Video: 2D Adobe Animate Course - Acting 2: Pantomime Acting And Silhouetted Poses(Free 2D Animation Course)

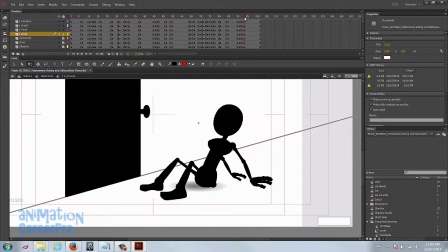22:20 Okay, so I'm just scrubbing over this animation, thinking what I should do is ease them into this.
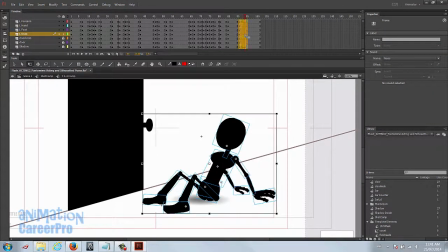22:25 So sometimes you can just grab a bunch of keys and 1, 2, 3, slide it over 3 frames.
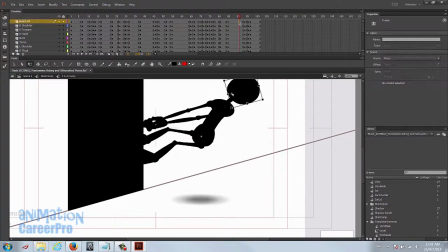22:30 I'm going to go in 3 frames into our hold and just set a key. Just sort of working backwards here a little bit. But you can do this, you know, this is not a big deal. It's just a matter of shifting keys over, setting a new key, and then making an adjustment on a pose.
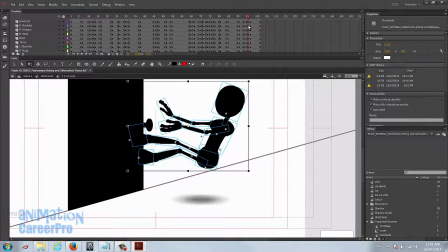22:44 So you just got to get this pose to go a little bit closer to that pose. I'll put the pivot to the hands and I'll just skew it over a little bit.
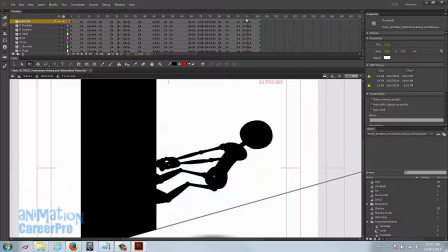22:53 And take a look at the next one. His head tilts a little bit, or quite a bit. So I'm just going to actually add a little bit of a tilt to the head. And then we'll play over that, we'll scrub over that.
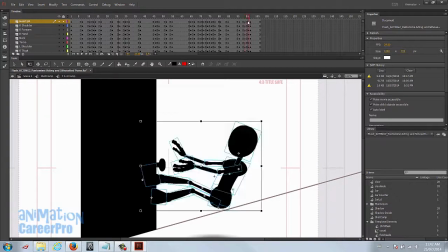23:04 There. So we have a little bit of an ease into the next pose. Alright, so I'm going to make an adjustment to this one.
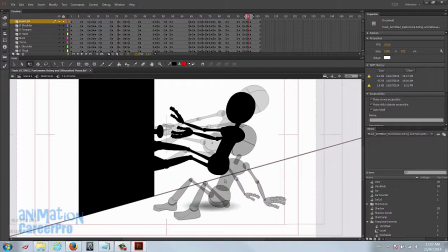23:10 I'm going to get it a little bit more, so it's halfway in between these two.
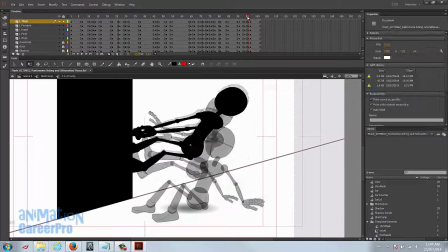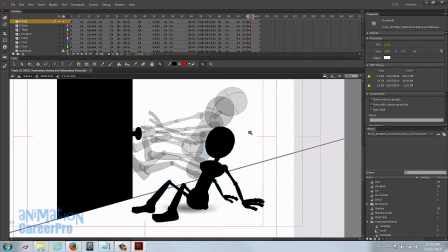23:27 Right, so we're going to just finish this off now. The last thing I want to do is squash this position, squash this pose, because he impacts the ground, and then settle him back up. Before we squash it, let's key another frame down the timeline.
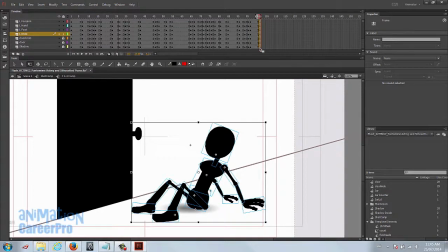23:41 Let's go right to the end. I'm just going to key this so that I can get back to his original unsquashed position.
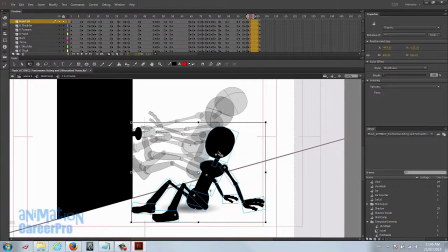23:48 And we'll go back to this frame, first one where he impacts the ground. Let's select all of them, put that pivot point down between his heel and his hip, just so we get this nice squashing effect.
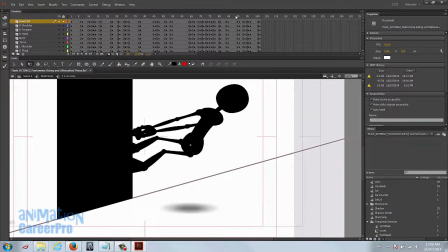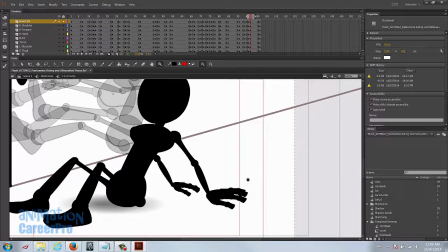24:09 Be nice to bend the elbows.
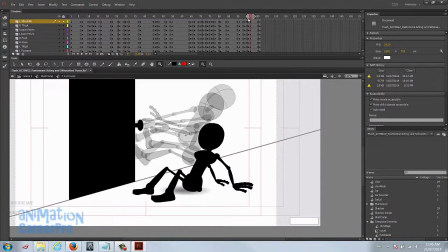24:16 And we'll just scrub over that and see how that looks.
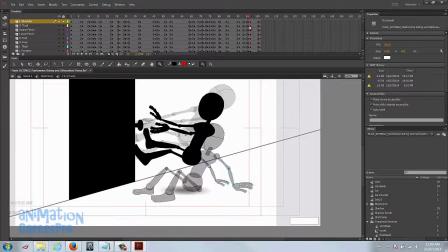24:22 That's better. It really helps when you bend the elbows and the knees for this sort of thing.
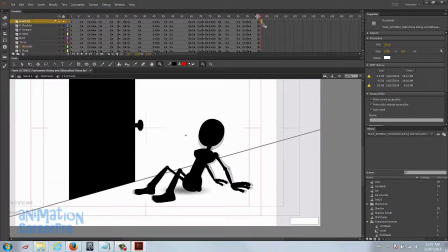24:26 I'm going to add some more frames to the end of this animation, just so we have a bit of a hold at the end as well. I'll go up to 110. So frames, and I'll have to do the same thing for the shot, for the scene one and the shot comp.
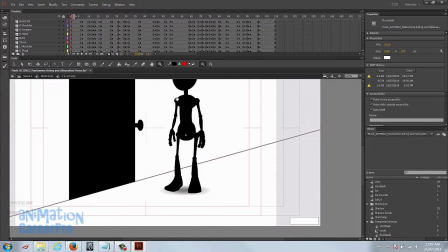24:41 Alright, so let's play this now.
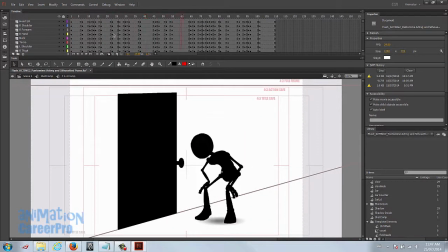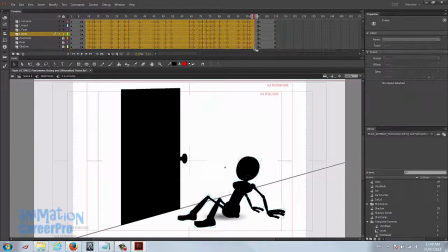24:50 Alright, so let's tween this. Let's go through and just tween all these.
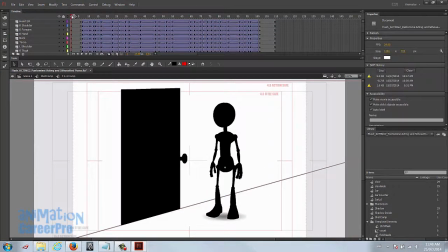24:57 And let's play it now and see how that looks.
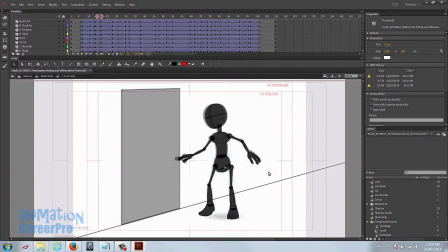25:03 It's a little easier with silhouetted characters. You don't see all the small imperfections.
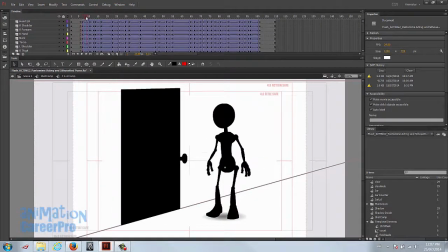25:10 So let's just scrub through slowly and look for any breakage.
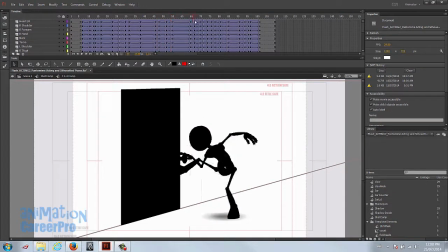25:19 Okay, so there's some here. So I can see the knees breaking apart, the elbows breaking apart here.
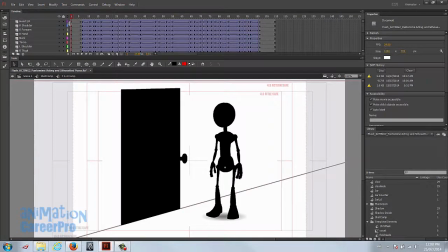25:30 Let's just play it again. I want to make sure that our timing is where we want it to be before we start fixing these joint breaks in between the key poses.
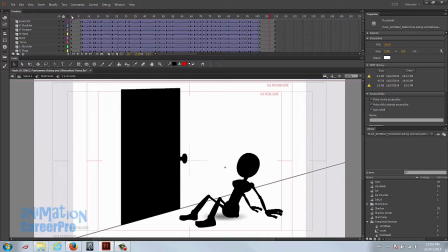25:42 So it definitely reads clearly what's happening here. One area that I'm noticing where I can make a timing change, and it's right here when he first grabs it.
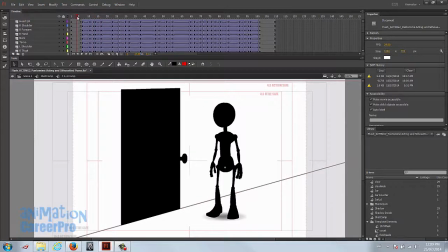25:50 It doesn't really look like he's pulling it. It just looks like he's sort of leaning on it. So I want to get this. I might make a pose change as well. Okay, so what I want to do is actually add a bit of a hold for this position.
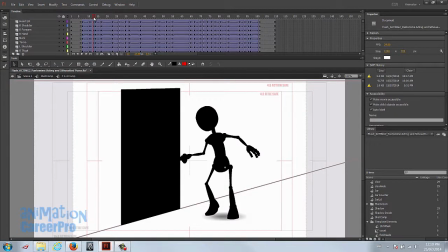26:02 Maybe it just might be an extra frame or two before he pulls back. Grab everything from the pose after that to the end, and we'll drag it back.
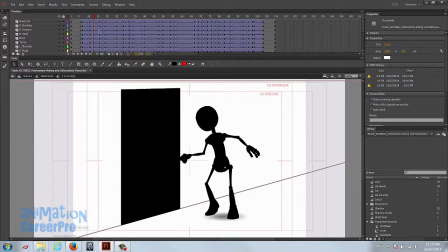26:14 Let's drag it back 2 frames. It's a lot easier to make these timing changes now rather than once we have keys in between our key poses. Alright, so I'm going to bring this pose back so it looks like he's pulling on the door a little more.